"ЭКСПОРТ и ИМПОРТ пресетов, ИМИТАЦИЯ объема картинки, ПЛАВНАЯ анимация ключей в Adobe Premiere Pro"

Всем здорово, чуваки, вы находитесь на канале Мишарин, меня зовут Сергей. Посмотрите, какие длинные у меня пальцы. Сегодня я ультраширокоугольный объектив подвинул как можно ближе к себе и смотрится довольно-таки прикольно. Сегодня я вам хочу рассказать о том, как анимировать картинку в Adobe Premiere Pro при помощи ключей, ну и также делать плавные ключи анимации. Да, в одном из прошлых видеороликов я уже что-то подобное делал, но на этот раз я расскажу, как сохранить пресеты с этими ключами анимации, как экспортировать этот пресет на компьютер и как его в итоге импортировать обратно в Premiere. Поэтому не будем медлить, погнали!
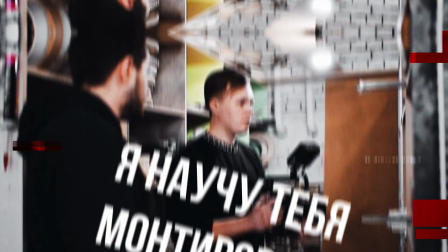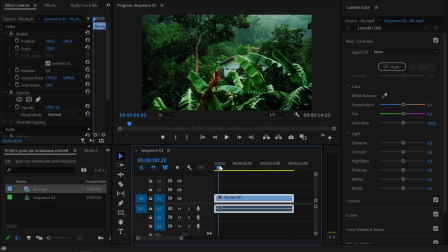(0:44)
Мы перешли в Adobe Premiere Pro, и сейчас у меня на таймлайне есть вот такой вот исходник. Просто идет дождь где-то в лесу, видимо, Амазонки или еще где-то, неважно. Для начала давайте сделаем простейшую анимацию, например, по скейлу.
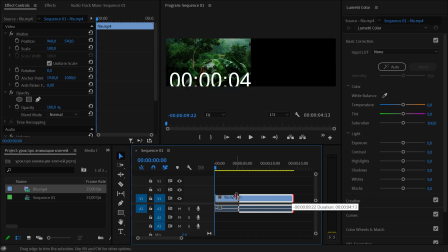(0:55)
Но сначала я обрежу немножко файлик до, не знаю, до 5 секунд примерно. Теперь что мы делаем?
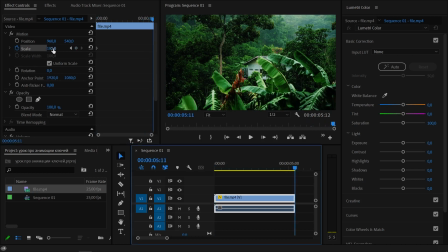(1:00)
Ставим ключик на скейл, переходим на последний кадр, например, и увеличиваем скейл, например, не знаю, до 120, пускай так будет.
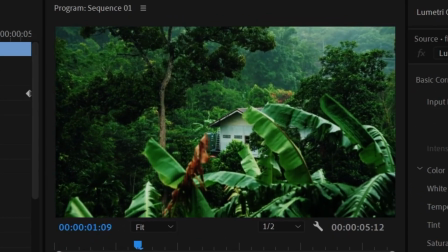(1:07)
Тем самым мы получаем вот такой результат. То есть плавное увеличение кадра.
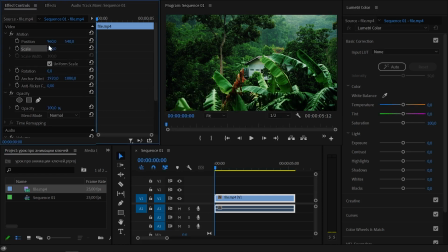(1:12)
Окей, то же самое мы можем сделать следующим образом. Например, мы убираем скейл, немножко его увеличиваем, допустим, также до 120, немножко поднимаем вверх,
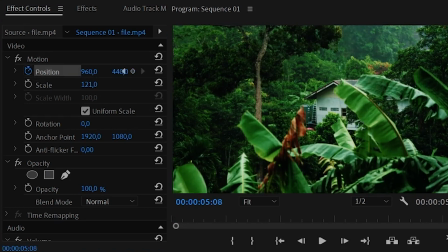(1:21)
ставим ключик на позицию и переходим также в последний кадр и перемещаем видео вниз, допустим, вот так.
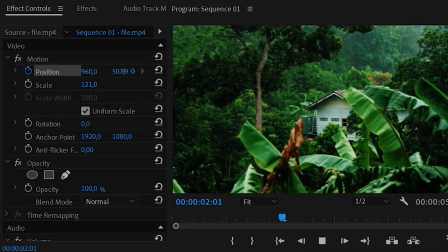(1:28)
И получаем такой результат. Как будто мы делаем панораму снизу вверх на каком-то штативе.
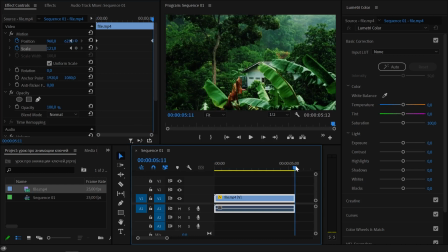(1:34)
Также мы можем все это совместить. Берем, например, еще раз скейл, ставим ключик и в конце ставим ключик до 100, не знаю, там, 35. То есть сейчас, помимо того, что кадр увеличивается, он еще и опускается вниз. Тем самым мы придаем какую-то динамику или движение кадру. Ладно, уберем ключики. Также мы можем сделать плавную анимацию на увеличение, допустим, до 2 секунды.
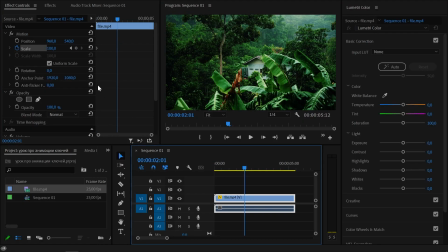(1:53)
Для этого ставим ключик на скейл. Теперь переходим на 2 секунду и увеличиваем, допустим, также до, пускай будет 130.
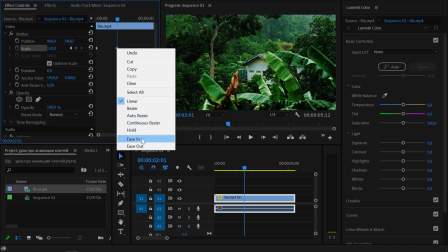(1:59)
Теперь что мы делаем? Правой кнопкой на последний ключик ставим Easy In. И на первый ключик правой кнопкой Easy Out.
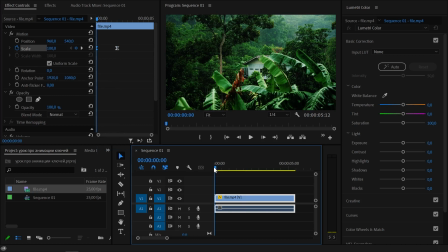(2:05)
Тем самым у нас будет происходить плавное увеличение кадра. То есть, хоп. То есть мы не видим вот этого квадратного увеличения. Если я, допустим, сейчас верну все это назад, мы увидим, как это было.
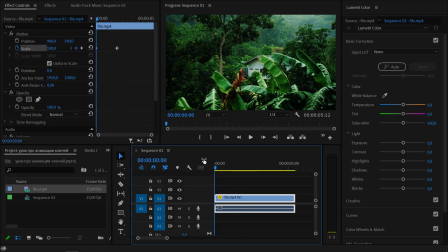(2:19)
Ну, то есть кадр резко останавливается. Это смотрится не очень хорошо, поэтому мы и ставим ключики там Easy In и Easy Out. Также мы можем регулировать плавность этих ключей. Для этого мы открываем параметр Scale, вот здесь вот на уголочек жмем, и открывается график. Мы можем его немножко вот так вот увеличить. И вот эту гибкую кривую мы можем регулировать. То есть, например, тянем за правую пипеточку влево. Тем самым у нас будет происходить резкое увеличение кадра и плавное затихание.
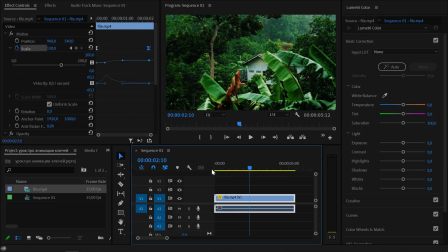(2:44)
Смотрим. Оп. Вот это уже смотрится гораздо прикольнее. Обычно такие ключи анимации используют для каких-то переходов. Также мы можем воспользоваться еще каким-то эффектом для того, чтобы сделать какое-то необычное увеличение кадра.
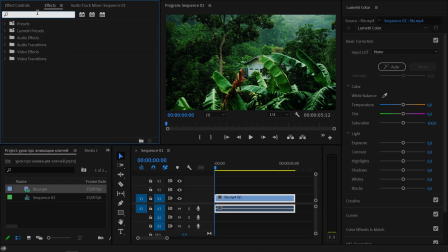(2:56)
Например, возьмем во вкладке Effects, забьем сюда Basic 3D. Два раза на него кликаем, применяем на файл. И теперь давайте сделаем еще раз следующее. Нажмем опять же Scale, ключик на начальную секунду. И, допустим, на третью секунду переходим и также увеличиваем кадр до 130.
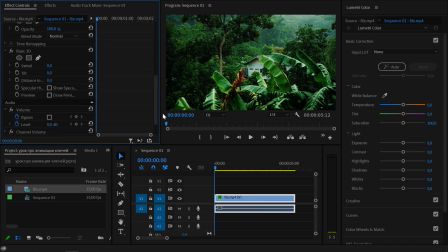(3:11)
Теперь переходим на опять начальный кадр, переходим в Basic 3D и смотрим, какой параметр у нас отвечает за наклоны. Первый — это повороты влево-вправо, а вот второй — это уже наклон. Значит, ставим на tilt вот здесь вот ключик, переходим опять на третью секунду, где у нас стоял ключик скейла.
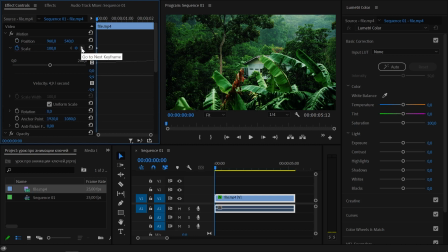(3:27)
Мы можем это сделать следующим образом: переходим на scale и жмем вот на этот треугольничек, автоматически переходя на последний ключик скейла. И вот здесь вот мы уже можем вертеть вот так вот изображение. Например, я сделаю это вот так вот.
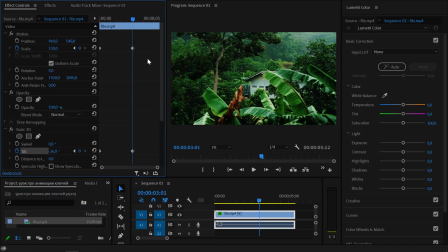(3:41)
Далее мы можем сделать следующее. Выделяем ключи последние, оба ключика у Scale и у Basic 3D, правой кнопкой Easy In и первые ключи правой кнопкой Easy Out. Тем самым смотрим, что у нас получается. Вот, такое ощущение, как будто уже кадр стал гораздо объемнее.
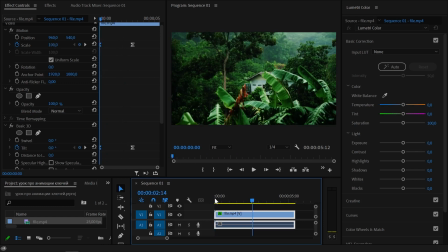(3:59)
Но здесь, конечно же, видно, что получается искажение картинки, поэтому смотрится именно в этом кадре не очень.